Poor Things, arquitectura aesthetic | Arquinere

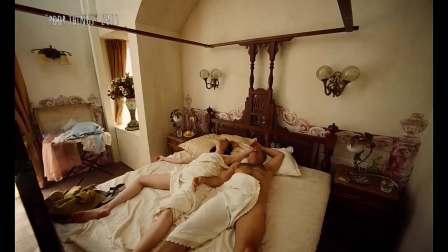Posteriormente y literalmente, Bella y el galancete de Duncan Weatherburn se embarcan a un viaje hacia Lisboa.
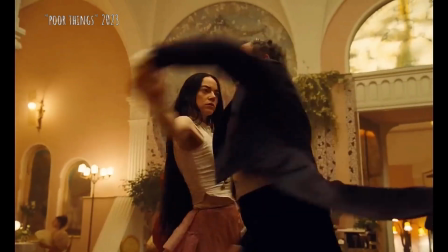Aquí los interiores del barco me recuerdan bastante a este estilo de arquitectura ferrovitrea,
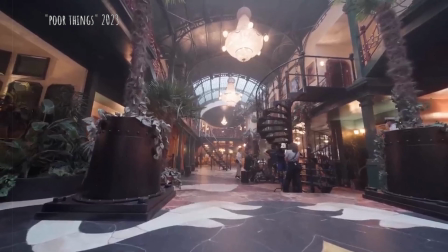característica de la revolución industrial, con todos estos elementos de herrería, acero fundido y cristal.
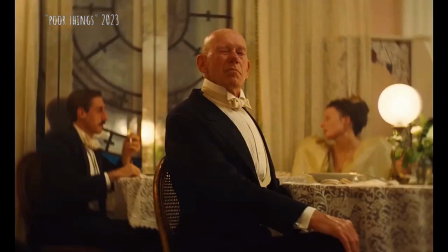Pero como esta es una película que si bien tiene tintes de estar ubicada a finales del siglo XIX
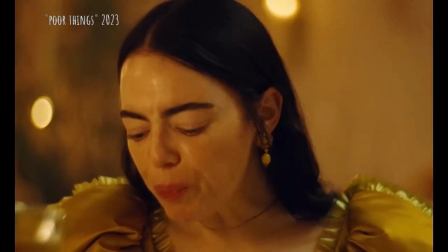y además de estar combinada con elementos de la revolución industrial y la máquina de vapor,
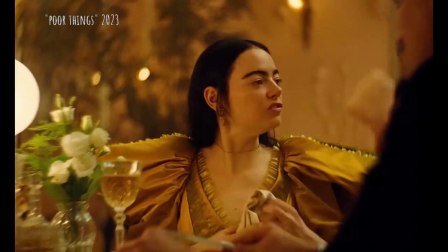podemos decir que es un periodo atemporal,
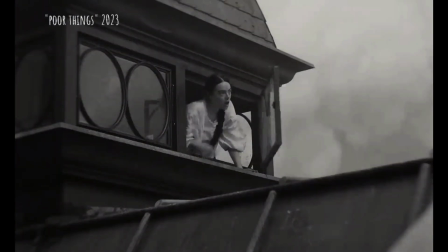ya que conforme avanza la historia podemos ver diferentes estilos y detalles que han surgido o han tenido su apogeo en distintas épocas,
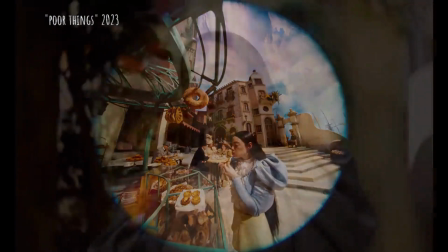lo cual enriquece visualmente cada una de las escenas. Así que me vienen a la mente también varias referencias,
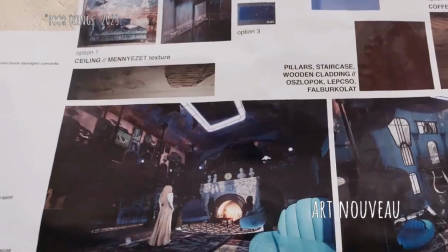por ejemplo las pertenecientes al Art Nouveau, y que podemos ver en los detalles de herrería,
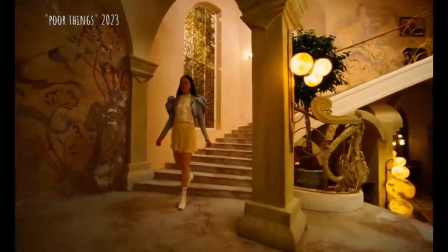ondulados e inspirados en la naturaleza, con estas curvas y formas orgánicas y asimétricas,
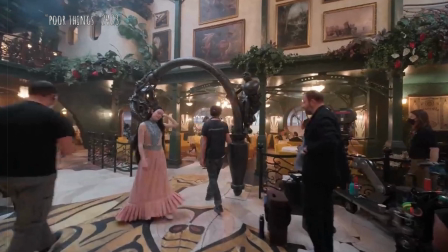como lo podemos ver en el piso del gran salón de baile del barco y
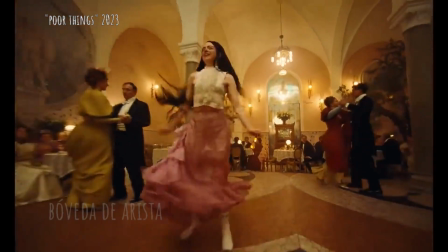que dicho sea de paso está cubierto por un elegante techo de bóvedas de arista.
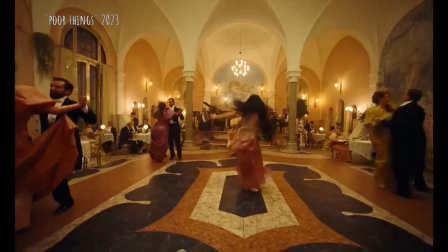Estos elementos están perfectamente equilibrados con el art déco, con todo este glamour,
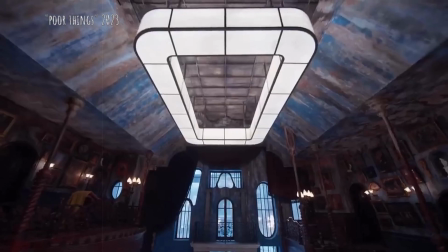elementos con formas geométricas claramente definidas y muchos materiales fabricados en piedra, pistalería bien elaborada y algunas maderas lujosas.
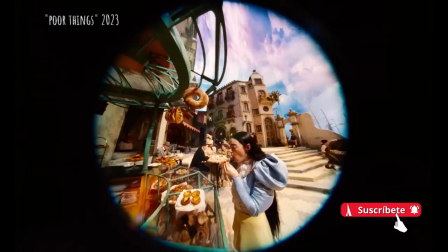Posterior a las secuencias del barco e inevitablemente al llegar a tierra firme en Lisboa,
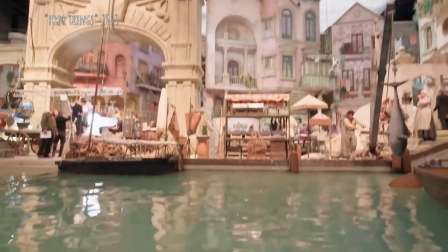podemos reconocer un estilo mayormente mediterráneo,
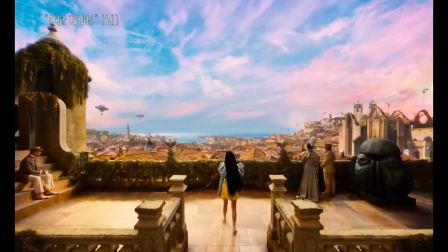como lo vemos en el uso de materiales y acabados naturales, como son piedras y azulejos.
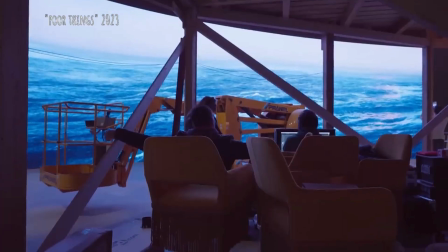También algunas formas y texturas orgánicas combinadas con los tonos claros de las edificaciones y que van desde los rosados,
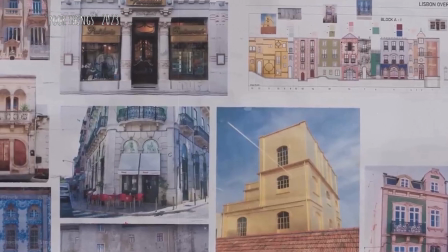blancos, azules y terrosos o colores arena.
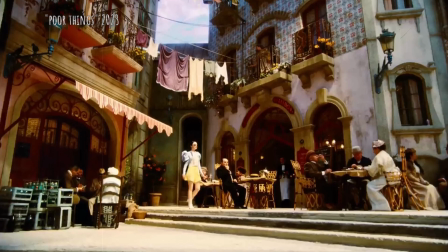Este es un estilo más relajado, más bohemio, pero aún así está muy bien combinado con estos elementos retrofuturistas,
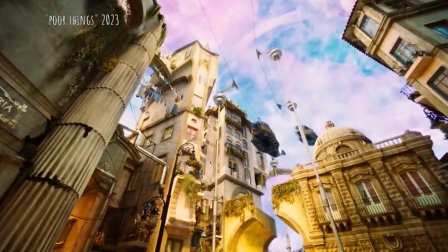como el teleférico que vemos aquí, que vuelven a esta ciudad portuaria atemporal y bastante peculiar.
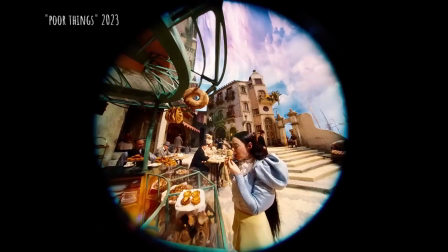Llegado a este punto me gustaría resaltar que las escenas grabadas con este lente
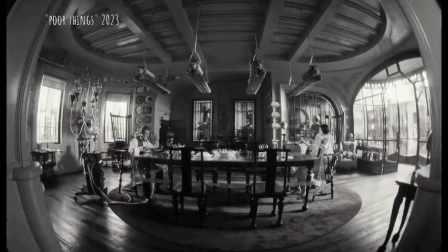de ojo de pescado y que distorsiona nuestra perspectiva como espectadores,
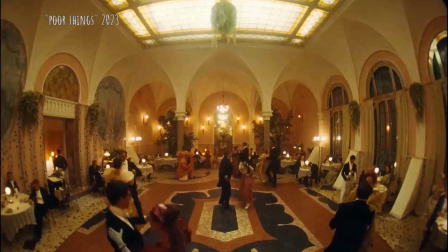también exalta y encapsula la misma arquitectura, como si estuvieras dentro de estas pequeñitas esferas con nieve,
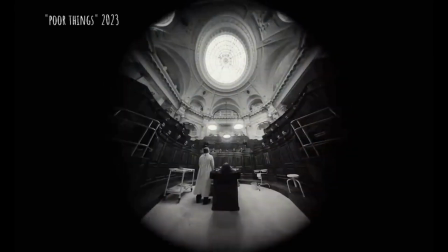lo cual al menos a mí me hizo percibir el espacio como si estuviera atrapado en un cristal de tiempo y en un punto específico de la historia.
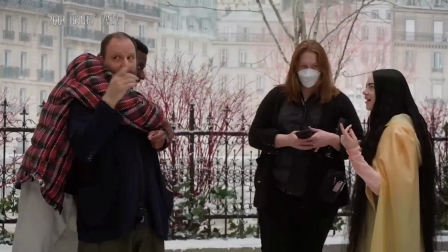Por otra parte es importante mencionar la mezcla de estos elementos decorativos y estilos arquitectónicos con los colores del entorno.
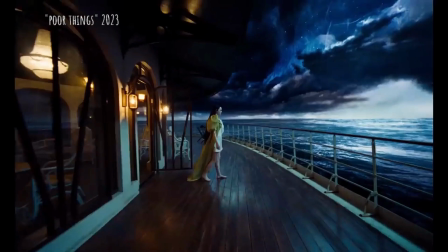Por ejemplo, los grises de Londres, los azules y colores fríos del cielo y el mar abierto durante el viaje en barco,
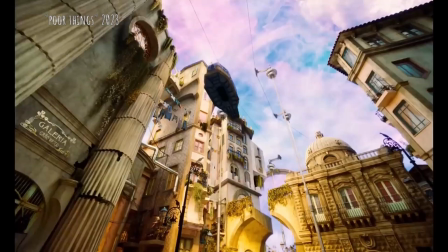el cielo multicolor y sereno de Lisboa y también por supuesto los colores cálidos y pesados del cielo en Alejandría.
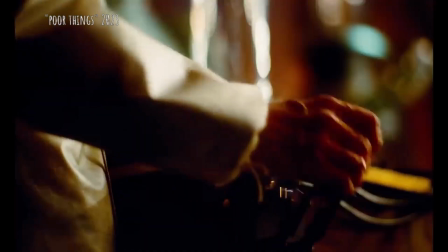Mismos que nos proporcionan y nos dan una sensación de una gran belleza natural pero
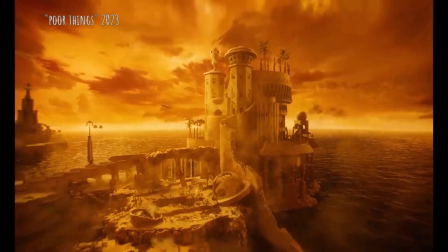que se sientan hasta cierto punto no sé la palabra puede ser peligrosos y que
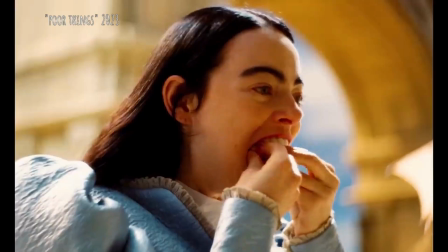pienso mande la mano con el desarrollo intelectual y las sensaciones que experimenta vela
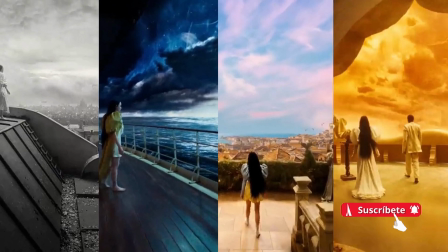mientras vive y recorre cada uno de estos lugares después y
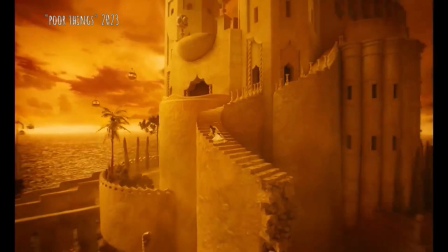brevemente por su paso por alejandría podemos ver un gran cielo ocre y un
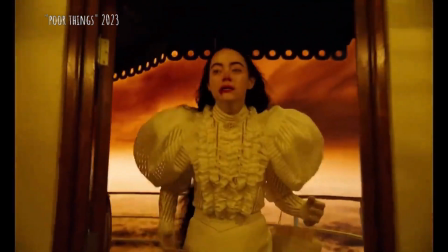ocaso hermoso pero angustiante a la vez y que se funde e
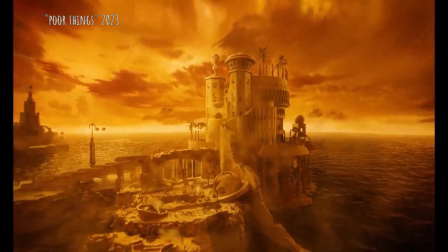integra perfectamente con la estructura que parece estar hecha de tierra y que
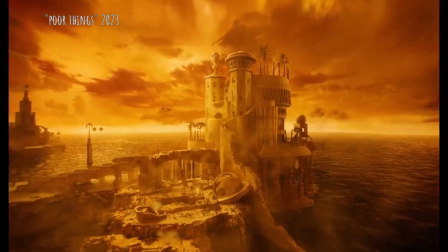manifiesta desde mi punto de vista la desesperanza de la protagonista en su paso por esa
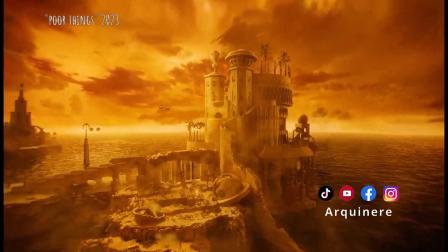ciudad, además de representar una fragilidad propia de un castillo de arena.